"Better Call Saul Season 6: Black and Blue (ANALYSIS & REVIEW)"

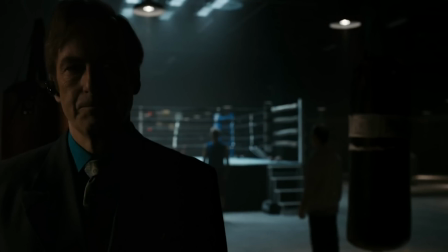[4:07]
The most important question about the fight scene is the same question Jimmy asked Kim. Why did I go in there?
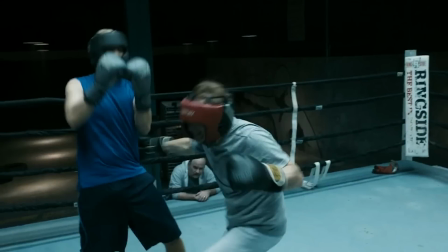[4:12]
Why didn't I just go home? And I think the answer is that Jimmy has a lot of frustration deep down, mostly as a result of Kim, that needed to be released.
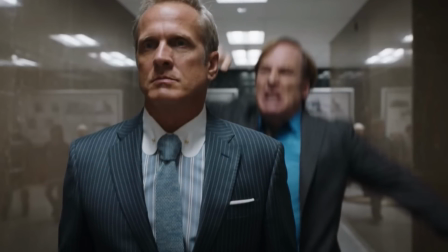[4:21]
And Howard has already triggered one outburst, so Jimmy isn't as hesitant to let his guard down a second time.
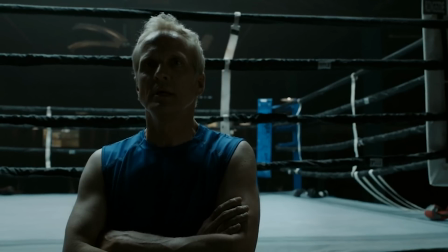[4:27]
And on the possibility of Jimmy wanting to get caught by Howard, I think that's right. I think Howard's observation was right on the mark.
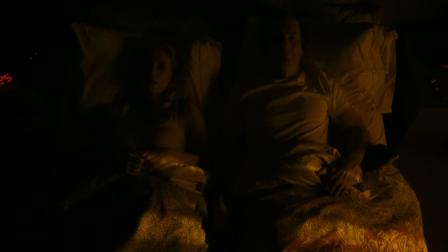[4:34]
I suspect Jimmy wants the Howard charade to be over so Kim can go back to the person she once was. Unfortunately, that's not going to happen.
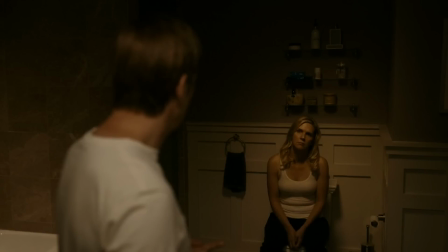[4:40]
She's an extremely strong-willed person who knows exactly what she wants, so barring interference from Lalo, Jimmy's going to have to watch her fade away.
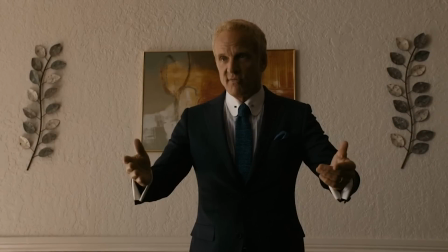[4:50]
Before we move on to Lalo and Gus, special praise needs to be given to Patrick Fabian for his work as Howard. For me, Black and Blue was the best performance he's given in Better Call Saul.
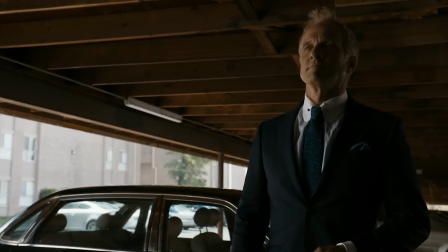[4:59]
When Cliff tells him that he was meeting with Kim when the prostitute incident took place, Howard's reaction is phenomenal.
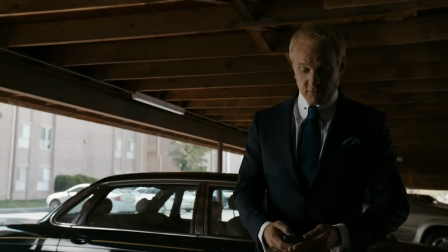[5:05]
He isn't one to fly off the handle, so Fabian had to inject a lot of emotion into a restrained reaction. and he does it perfectly.
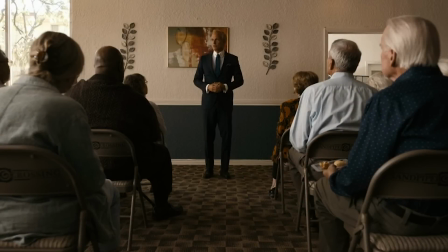[5:13]
The speech he gives to the seniors to grasp victory from the jaws of defeat was another superb moment. He actually sounds quite similar to Kim in this scene where he tells the seniors that it's not about money,
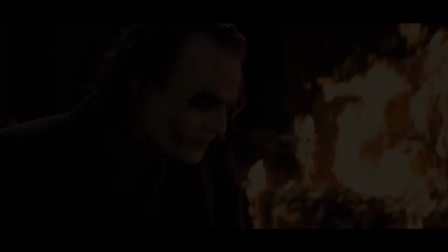[5:24]
it's about sending a message. The show leaves it up to the viewer to determine who actually means what they say.
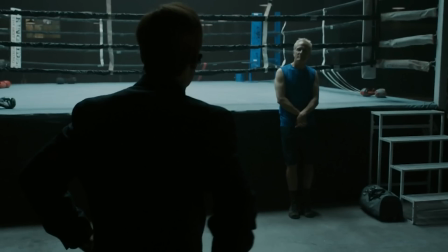[5:33]
The issue for Howard going forward is that he does not in fact have a Jimmy McGill problem.
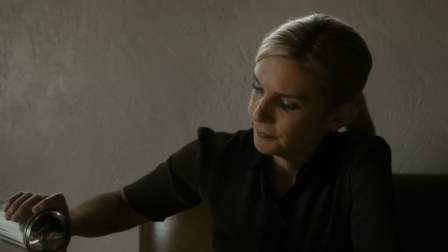[5:38]
The two are almost like petulant brothers at this point. he has a Kim Wexler problem, which is a much taller task because she doesn't have Jimmy's Swindler reputation. Everyone believes she's pure at heart and cares deeply about justice.
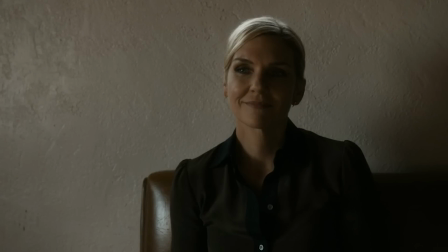[5:50]
So even if Howard figures out that she's the brains behind the operation, it's going to be hard to convince other people of that revelation.
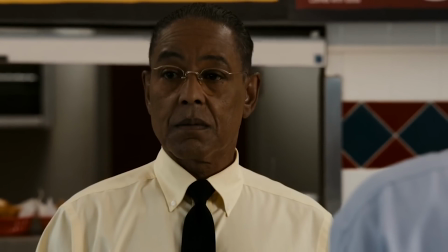[5:57]
Gus Fring gets a lot of screen time in Black and Blue and once again, we're shown what effect Lalo's absence is having on his mind.
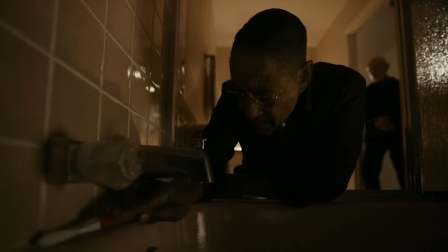[6:03]
His OCD has been dialed up to 13, and his paranoia up to 10. He's not the cool, calm head he is in Breaking Bad. I mean, and he can hardly function when events are out of his control.
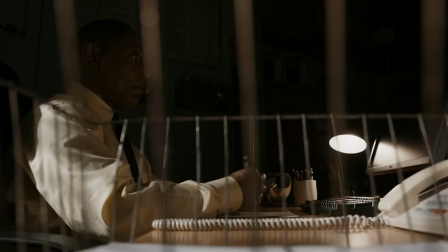[6:14]
That's the prison he stuck in in episode 6, and this type of image is presented a few times during Black and Blue.
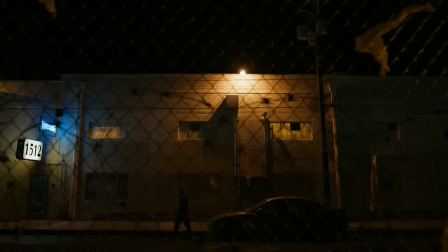[6:19]
I think they're really trying to give this entire season a claustrophobic tone, but I also like this shot as well.
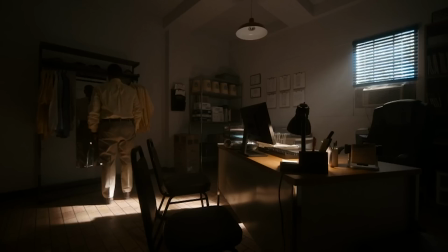[6:25]
It's kind of like Gus has to literally move his business owner persona aside to observe his true self, the part of him that's anxious for confrontation and resolution.
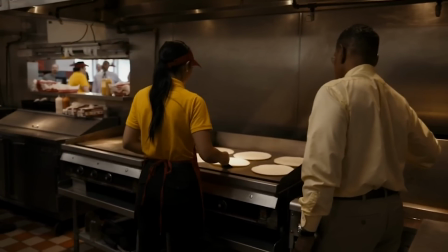[6:35]
I prefer Gus's psychological demonstrations in this episode more than the ones from last week, because from a filmmaking perspective, they were much more engaging.
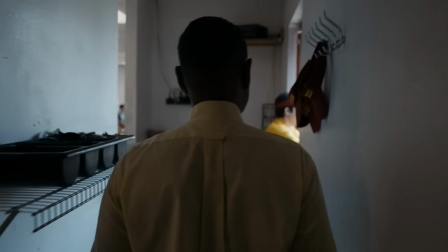[6:43]
The tracking shot through Los Pollos Hermanos was incredible, and even the bathroom scene with Mike uses the mirror to great effect.
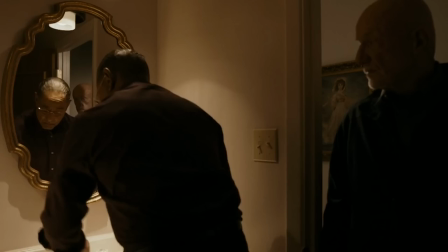[6:49]
It was like there were four characters squeezed into that little room. I'm not sure how I feel about the meth lab scene.
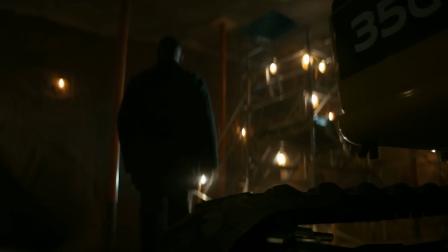[6:56]
It would feel a little outlandish for Gus to plant a gun in that room and eventually kill Lala with it like two months down the road.
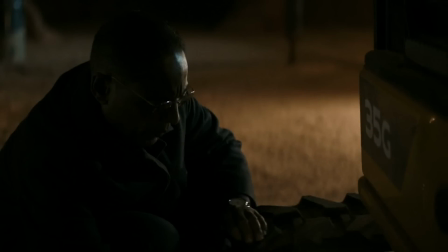[7:03]
I would bet on it being a red herring. I don't think the writers would go for that either. But we'll have to see.
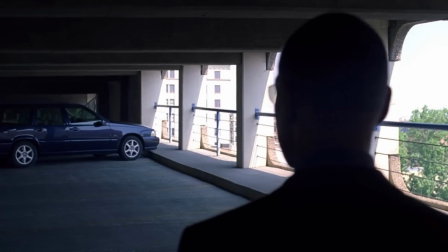[7:07]
I mean, Gus did use his spidey senses to avoid getting blown up in his car by Walter, so maybe I am just underestimating his power.
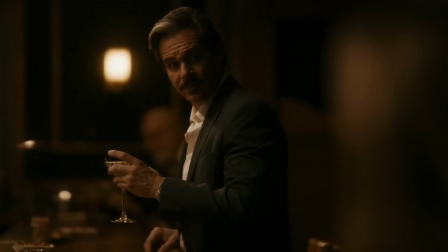[7:15]
While Gus lurks over his employees' shoulders and cleans bathtubs, Lalo is off in Germany living his best life.
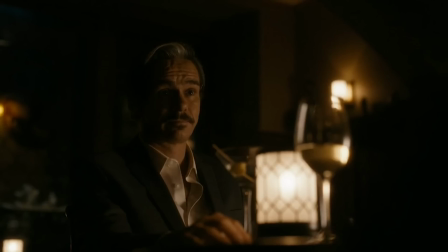[7:21]
We've seen his charm within the cartel setting a number of times, but this is one of the only times we've seen his charisma utilized with a common civilian.
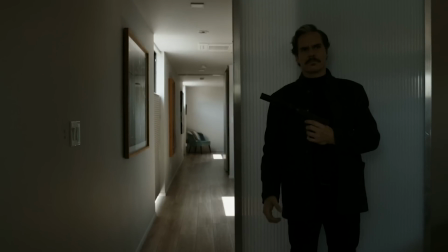[7:28]
And I'm curious to hear what people think about his time in Germany. The closing minutes were incredibly intense, but there's also a part of me that wishes Lalo was maneuvering back in Albuquerque with characters we actually know.
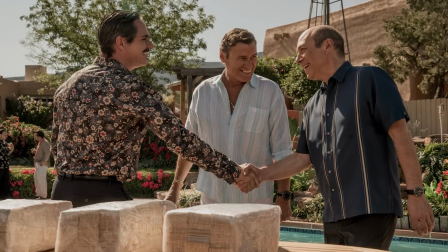[7:40]
Once a decision was made for Lalo to accept his status as a dead man, I think a lot of intriguing cartel political warfare was taken off the table.
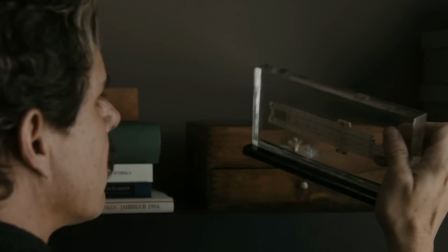[7:47]
Now it is early, perhaps Lalo will make it back to Mexico and talk to Eladio about what he's learned about the lab and Bolsa's connections with Gus,
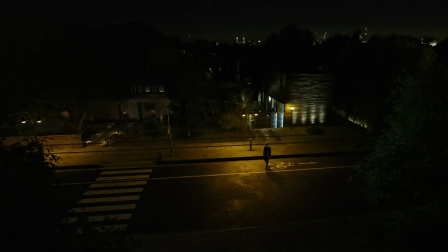[7:54]
but it doesn't feel like those conversations are being set up. Hopefully I'm wrong and Lalo is back in cartel territory before the mid-season finale concludes.
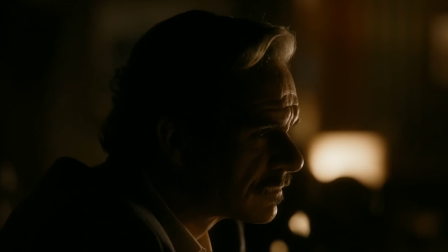[8:04]
There is also a moment between Lalo and Werner's wife where she mentions that lawyers came by her house and cleaned up Werner's work documents, and Lalo just shakes his head and says, lawyers.